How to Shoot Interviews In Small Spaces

question is, what color do I want that pink? I'm not a fan of the vapor. Or I could. Welcome back. My name is Zachary from Tenfold, and today we're going to be going over one of our most interesting interview setups that we've actually shown on this channel.
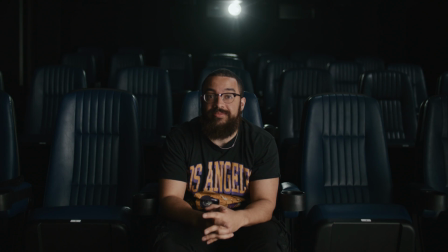0:29 And I would say that this is the most interesting just because of the location.
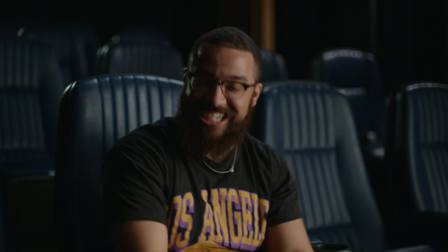0:32 This project was originally for Cineplex, and it was supposed to be a really simple project, but with all our work we do, we like it to bring us to the max production level that we can as a group.
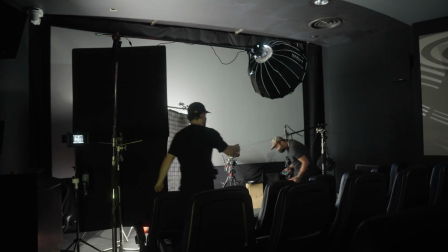0:41 And for this project, this is exactly what we did. When we were actually setting everything up, there weren't any specific roles, we were just really working together as a group.
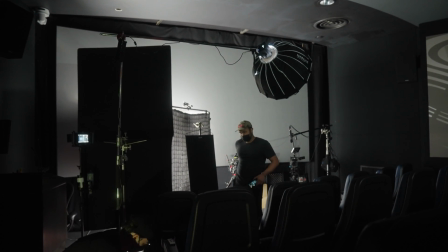0:48 We saw some references that we really liked in terms of what has been shot in a movie theater, and then we made those key decisions to really come to a final product that we were happy with. The first thing that we're going to look at is the composition and how the room looks and why we made the decisions of where to put the talent as well as camera positions.
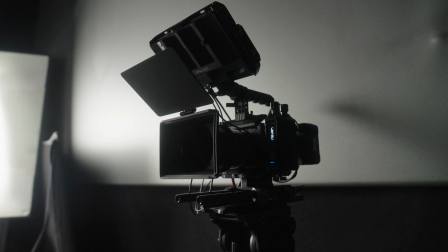1:07 For our main camera, we used the red Komodo, and then this was paired with a Nikon AIS 35mm lens. We decided to go with the 35 because it gave us the best of the two looks we were going for. One, it is a center frame wide shot, and the 35 backed up enough gives you a pretty wide angle, and as well as it gives the effect that you are sitting in a larger space,
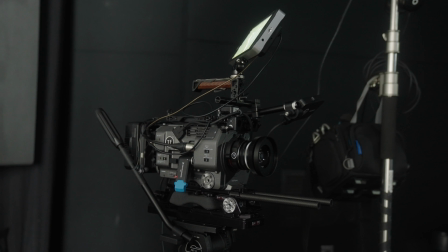1:26 even though it's a private theater. For our camera B, we used a Sony FX9, and this was on a 50mm lens, and we did the standard off to the side on a 45-degree angle.
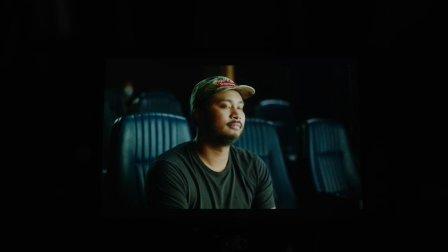1:35 The important thing looking at a standard 2-camera setup is that you don't want your B cam looking just a tight version of your A cam, so we went off on that 45-degree, as well as didn't go too profile-y so you catch the second eye.
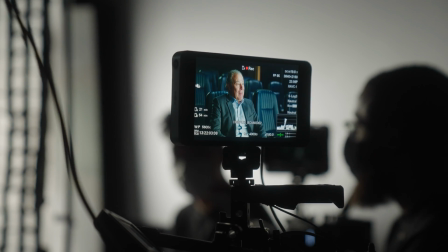1:48 An important thing here, that because the person is talking directly to the camera, in this case camera A,
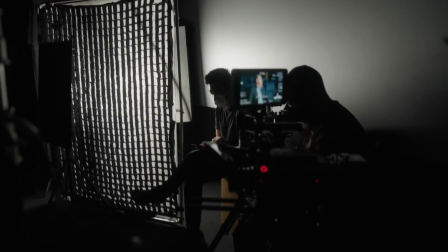1:53 we position the person asking the questions right of camera A. So in an instant, if the subject looks at the person talking,
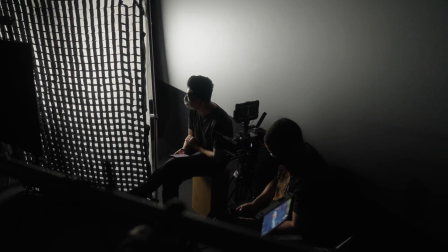2:00 they aren't crossing the line between the two cameras. This pretty much covers the composition. We only really like to do center framing when you have a relative space that gives you those leading lines, which I'm going to be breaking down when I actually start drawing on the frames that we used.
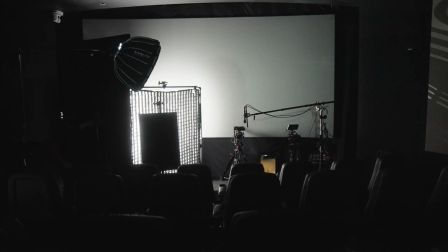2:15 This is a really fun space to light, and the first thing that we're going to look at is the key light. In this case, we use the standard technique of book lighting.
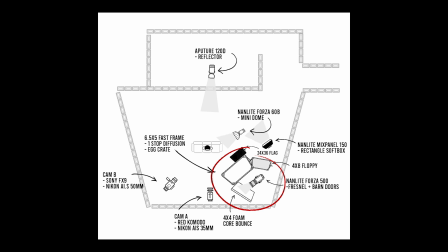2:21 And this is where you point your light source, in this case a Nanlite Forza 500 with a Fresnel and barn doors to shape the light. At a bounce card goes through a frame of diffusion. For this shoot, we're using a 6.5 by 5 fast frame with one stop of diffusion as well as an egg crate. The reason why we use book light lighting is because it gives you a super soft source. Bounce light is always a really good source in terms of softness, and then you have that going through a one-stop diffusion in addition to an egg crate. So this just gives you a giant source that is really soft, and it gives a really pleasing look when you're looking at skin tones.
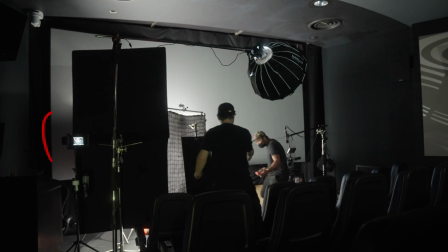2:54 Now the only problem associated with bounce light is the spill. So we had a 4x8 floppy on the right of the frame to kill the spill going into the room,
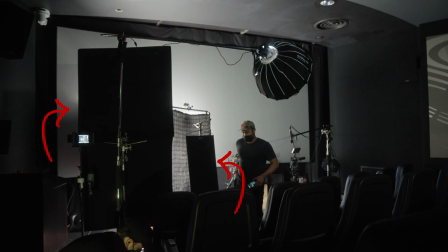3:02 and then in addition we had a cutter, which is a 24x36 flag, and that killed the spill that was going onto the chairs. In this situation, oddly enough, we have two hair lights. One that is a hard light coming from the projector, as well as a super soft one that's boomed over.
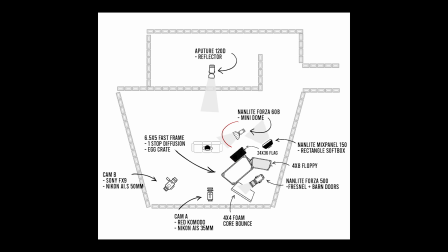3:16 For the hair light that is boomed over, we have a Nanlite Forza 60B, and this also has a mini dome with diffusion as well as an egg crate.
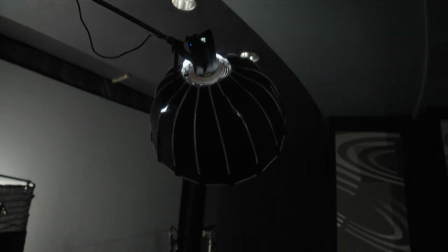3:22 This was just boomed over the talent and set at a low percentage, and this just kicks them out on the edge a bit.
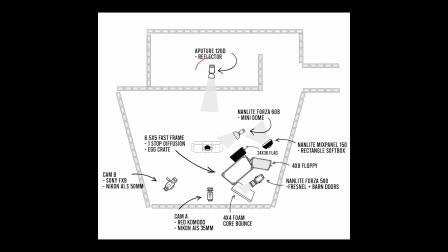3:27 Now for the light that you see in the back, this serves two purposes. This serves as a practical, as the projector in the room, as we're in a movie theater. We just want to go with that aesthetic because we thought it was pretty cool.
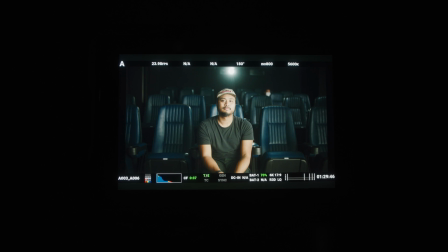3:37 And this again acts as a hard light as a hair light.
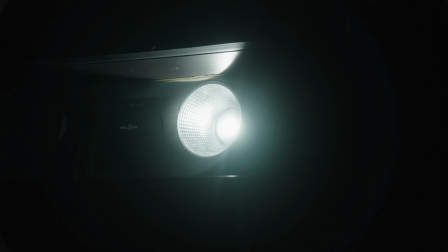3:40 For the simulated projector, we used an Aperture 120D, and this had a standard reflector on it to more concentrate the light, so it wasn't just a bare bulb.
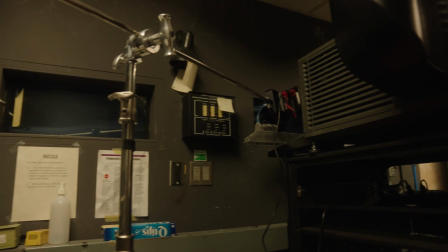3:48 It was pretty funny how we had to boom it in because we didn't have any room to actually set up a light in that window because there's already a projector in.
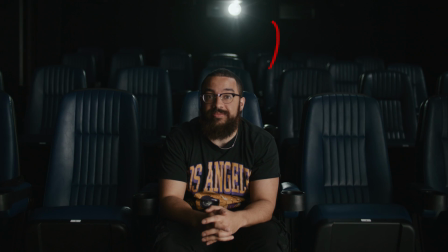3:55 As you can see in the frame, that is not exactly center, and then this is something that we just had to live with because we weren't able to move the lens of the projector, and we didn't want to disturb anything that was already in place. We wanted to add some tube lights or something to lift the room in general, but we already saw that we had this natural triangle of light going towards the projector.